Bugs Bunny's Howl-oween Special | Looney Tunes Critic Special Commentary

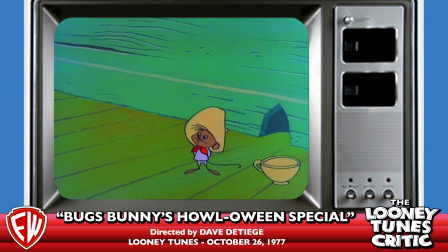732s
The one thing he might not have really gotten, and Chuck went into great detail about this in his second book,
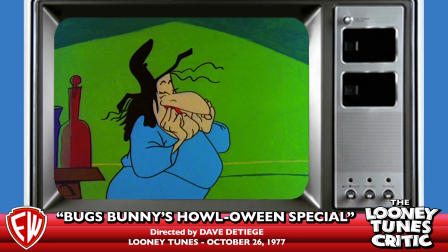738s
was one of the he talked about the you know every once in a
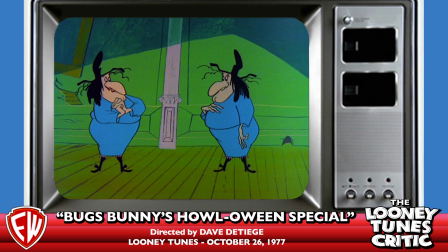744s
while you're making your characters solid and round and everything but every once in a while there are things that you do strictly because you can because it's 2d because it's you know logic with a pen and ink you know like with mickey it's the ears
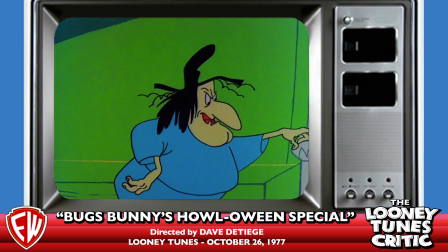759s
with mickey it's the ears you know you don't the the ears are never explained exactly where they are in his head what they're just circles you know right they actually are and with which hazel it's her head it's her forehead going into her hat her head her head is not shaped that way because if they if
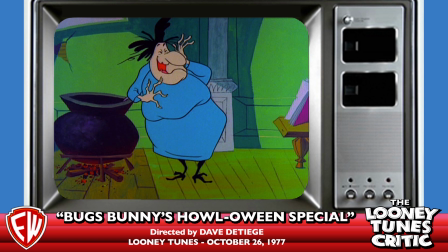776s
she takes the hat off it has a normal shape but for some reason chuck found it funny to have her forehead go into
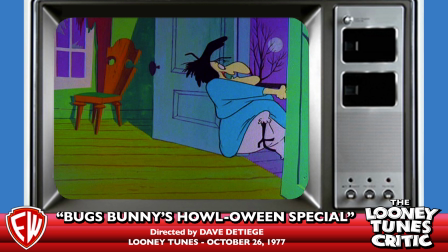785s
the hat and then the top of the hat cuts the head off yeah and if you notice on her on her jawline there's like a a notch
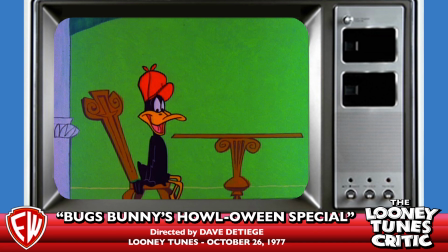793s
kind of in her upper lip where the tooth goes you know it's it's a very modern upa kind of design chuck was playing around with in
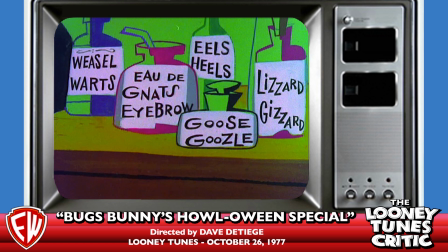802s
the 50s and it's designerly yeah and also here this now
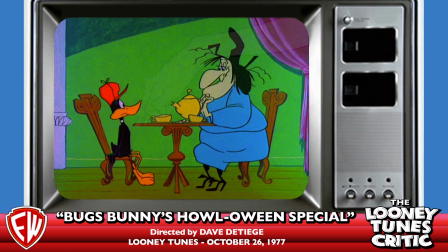806s
we're getting deja vu because this cartoon is taking from uh the chuck cartoon right right and we cut we cut back and forth to that and it's like
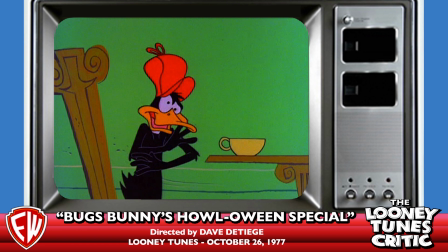817s
this is like you know what this special is this special is like a copy this
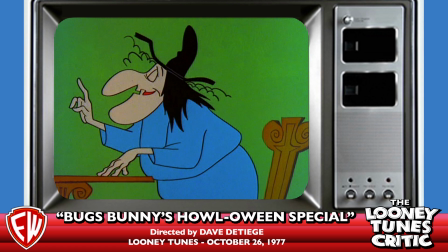822s
it's a painting of a copy of a drawing of a xerox
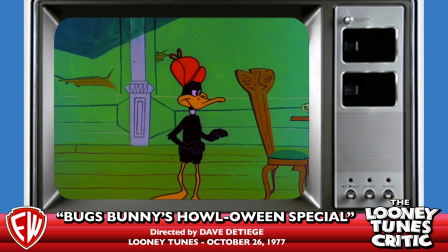827s
yeah yeah paint paint by numbers except it's
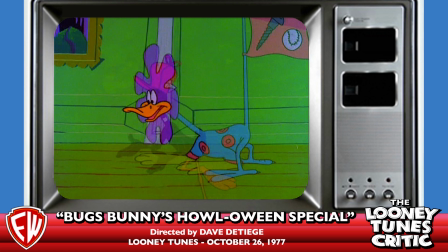832s
done by a three-year-old now look at daffy's feet here i don't remember when it was i
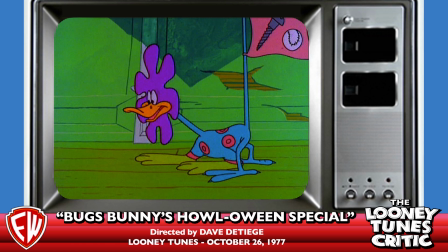837s
made this point but i didn't make it well enough and now it's this era they
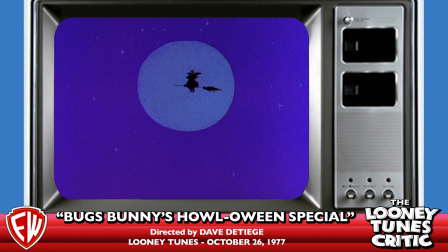842s
stopped giving him webbed feet and they actually gave him toes uh-huh
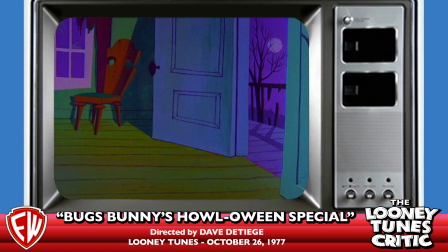847s
yeah they got those knobby knees yeah for some knees and toes what happened i don't know mckimson mckimson his heart wasn't in it at this
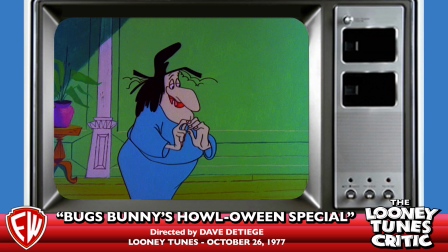856s
point i guess this is 1965 i think yeah he died he died a few years before the special actually yeah
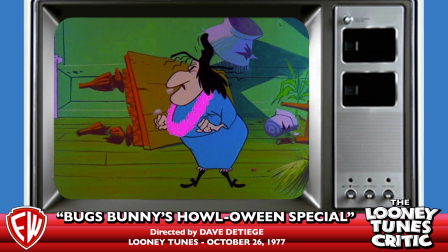864s
yeah i know he was having lunch with frizz freeling i think and he had a heart attack right in the middle of the restaurant But from what I understand, it was really sad. Yeah, that's true.
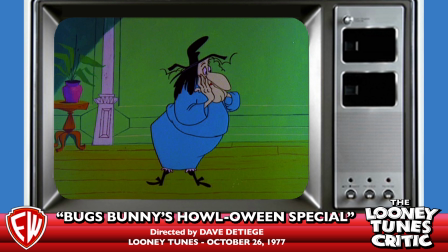876s
It was actually during a conversation where Frizz was telling him all about what this special was going to be.
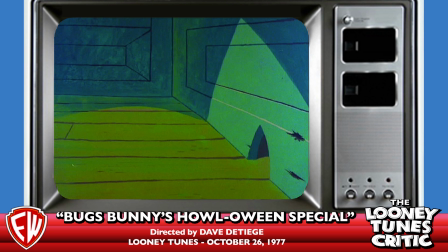882s
Really? No. I mean, I could believe it.
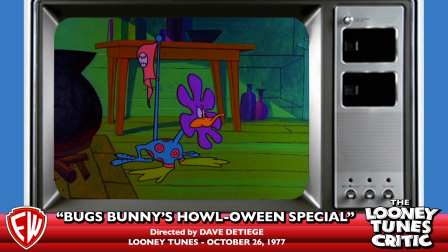889s
He was like, listen, one day we're going to make the characters into anime characters.
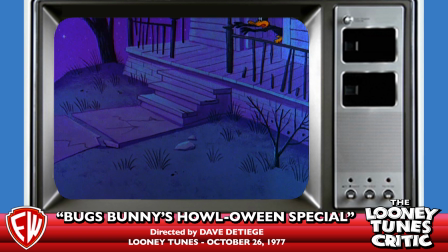895s
And we're going to call it Lunatics Unleashed. Oh, God. And McKimson was like.
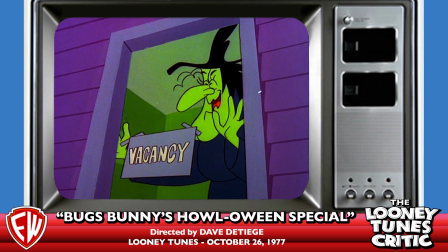901s
See what I mean? Those little toes? He has toes now. He does. Yeah. Oh, boy.
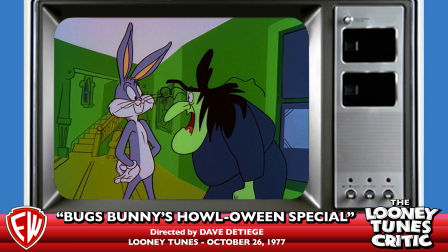906s
Oh, boy. And has Bugs ever looked worse? I mean, really?
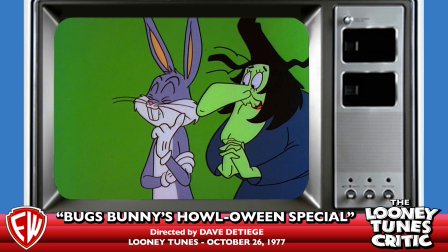912s
I've heard people go on about Jessica Lynn Baratsky's redesign of Bugs.
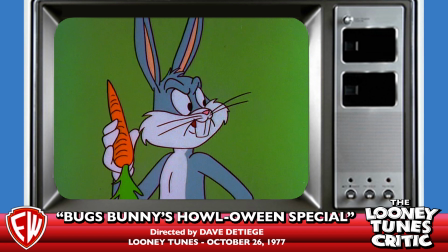917s
I'm like, it never got worse than this. No, this is, you know, at least hers is competent.
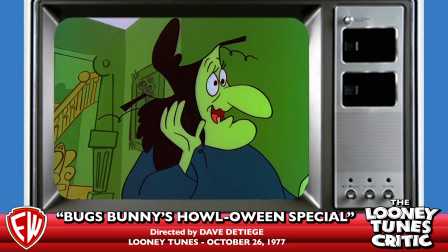923s
She's a competent character designer. I love what she does. I love it. I love her work.
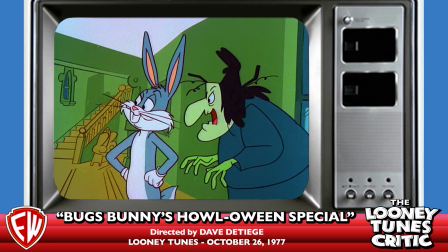928s
Yeah. this is the like you know one shot now
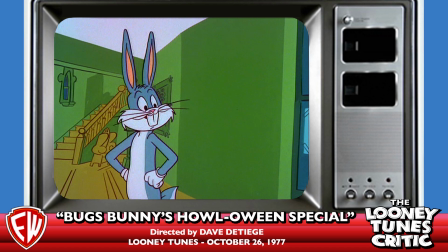933s
this makes no sense like we just cut they just heard him coming
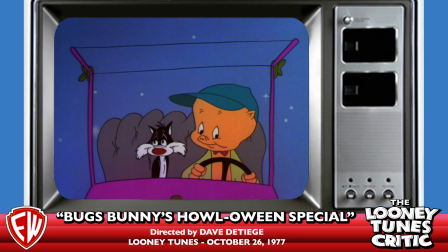941s
pardon my language but what the actual what the actual and
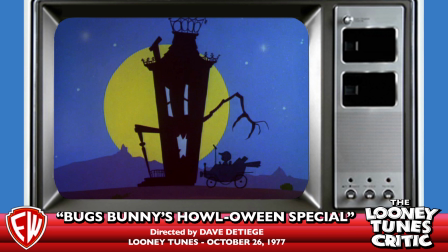947s
here's also something else you should note the colors in this cartoon
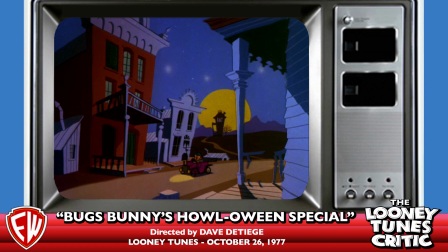955s
versus the restoration The restoration changes the whole tone of this outdoor stuff.
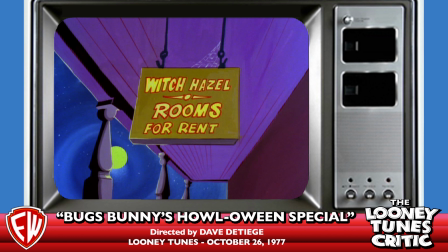963s
It doesn't look like it's at night anymore.
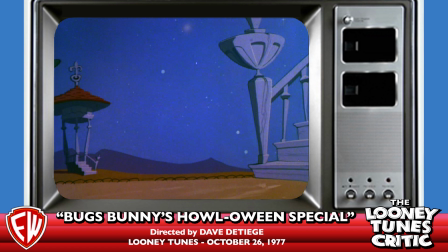966s
By the way, that same exact thing they did in Quack Busters where they changed Mel's voice to alter what it was.
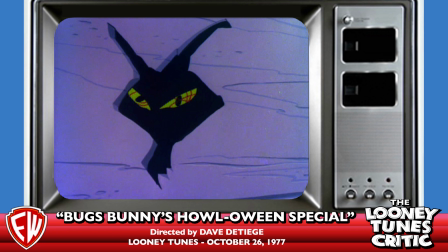974s
It just sounds so different. They got the pitching wrong. We go from a porky pig to a porky pig.